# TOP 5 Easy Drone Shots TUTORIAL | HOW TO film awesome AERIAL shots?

Welcome back to Marwa's Films and welcome to the 2018. Thanks a lot guys again for the rewind wishes and comments. I am so happy to have you all of you guys here. To make this transition to the 2018 I wanted to take advantage of the still open rewind project that has about 850 GB of drone footage. As you know I made my top 5 cinematic drone shots that gained a lot of attention. so I selected additional 5 easy drone shots that sometimes you forget about them and they are really easy and cool. So for the first one, I call it the tilt down raise shot that replicates the jib move.
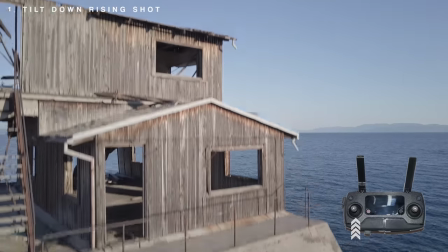(0:45)
Frame your object of interest. Start raising your drone following your object by lowering the cam down.
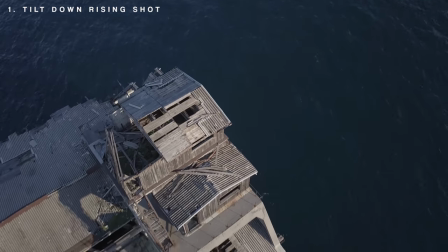(0:51)
Adding a boom opening sound, making the clip reversed and speeding up the clip you can make a dramatic,
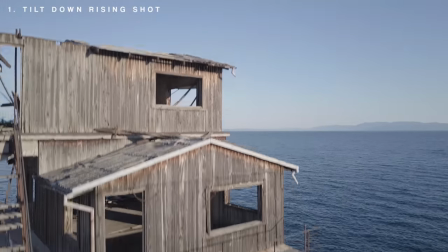(0:57)
spectacular intro like I did for my Mavic Pro DIY handheld stabilizer.
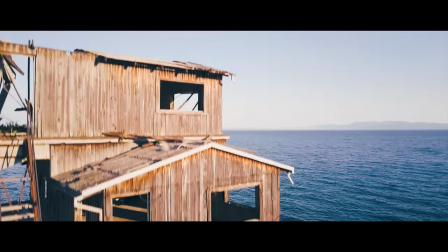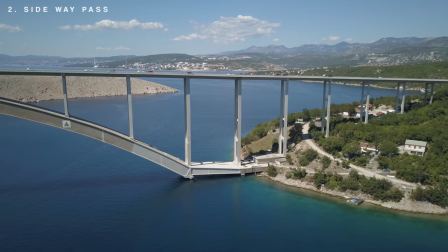(1:10)
And the second one, the Sideway Pass. This is very simple and you will establish a drone shot that follows the main one.
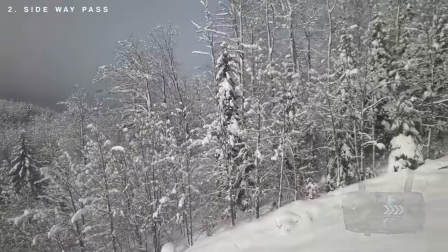(1:17)
Sliding left or right you will do the trick. Remember to frame an object of interest in a way that the viewer don't get distracted by other things in the slide.
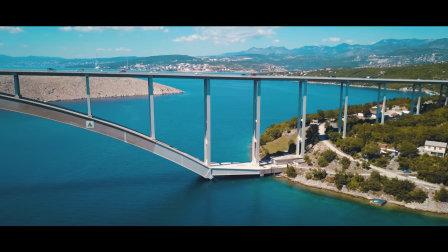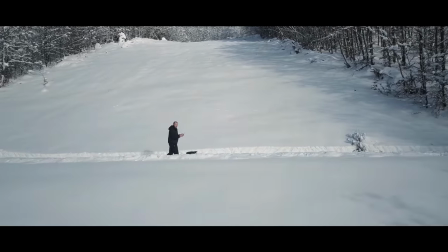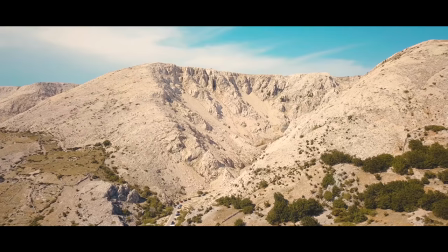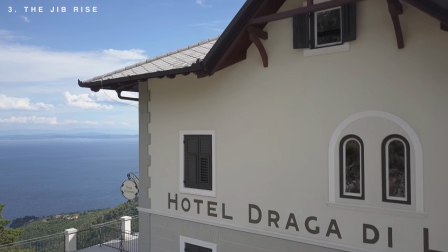(1:42)
As for the third shot, the jib rise. This is another simple but effective way to add drama and variety on your shots.
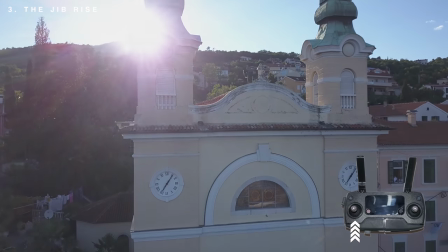(1:50)
Just rising your drone behind object and maybe sun, you will get a feel of depth in the whole scene.
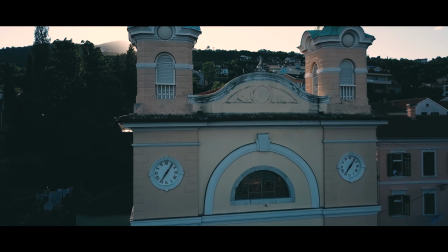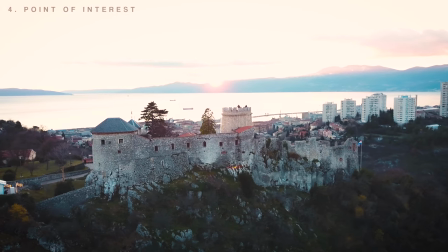(2:04)
As the fourth shot is really simple, the point of interest. This can be done manually on with one of the automatic modes in your drone I
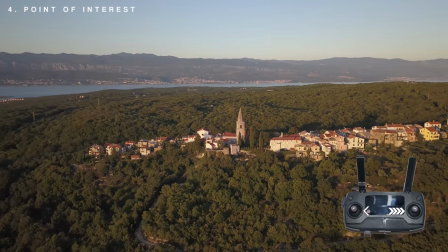(2:13)
like it to do all manual cause it take less time and less preparation for the shots And yeah,
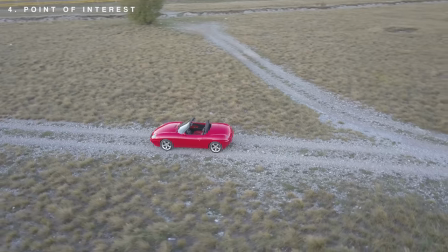(2:18)
this is also a great way to establish a shot
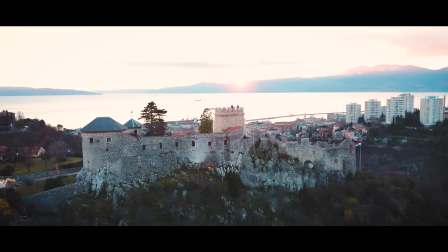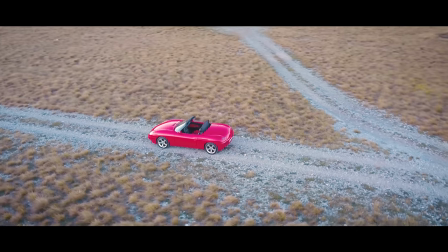And finally the one that I'm using a lot, the tilt reveal descend shot This is a really interesting motion fluent revealing shot
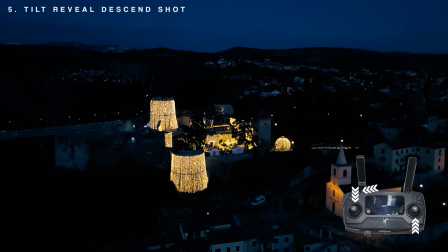(2:41)
Going full forward and descending down you'll tilt tap the cam The shot should last approximately 5 seconds depending on the condition.
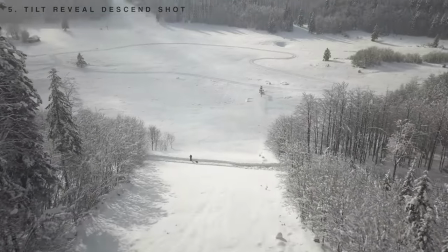(2:49)
Remember to reveal something big and panoramical.
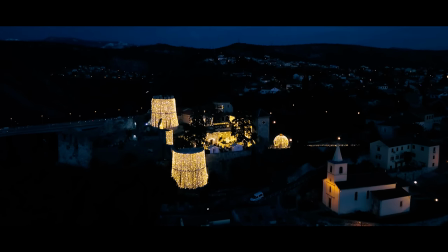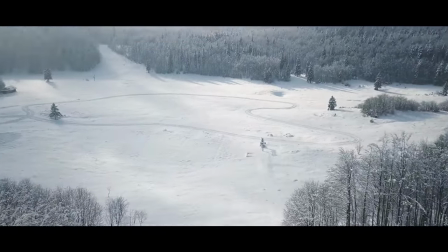So with the past 5 cinematic drone shots and with also these 5 easy drone shots you will have a lot more room to play in post and your drone footage will not be boring anymore. And also I got a new boom mic stand from Amazon Basics and for my purpose of recording it's really fine and easy. Also I got a new mouse for editing and it's called the Logitech MX Master 2S and I don't know if I will make something about it, maybe a vlog. And for all other things and BTS you have my Instagram story feed so you can follow me on Instagram. I hope you enjoyed these 5 easy drone shots and yeah, give me a really big thumbs up for this video, subscribe for more and until the next time, take a really great care of you.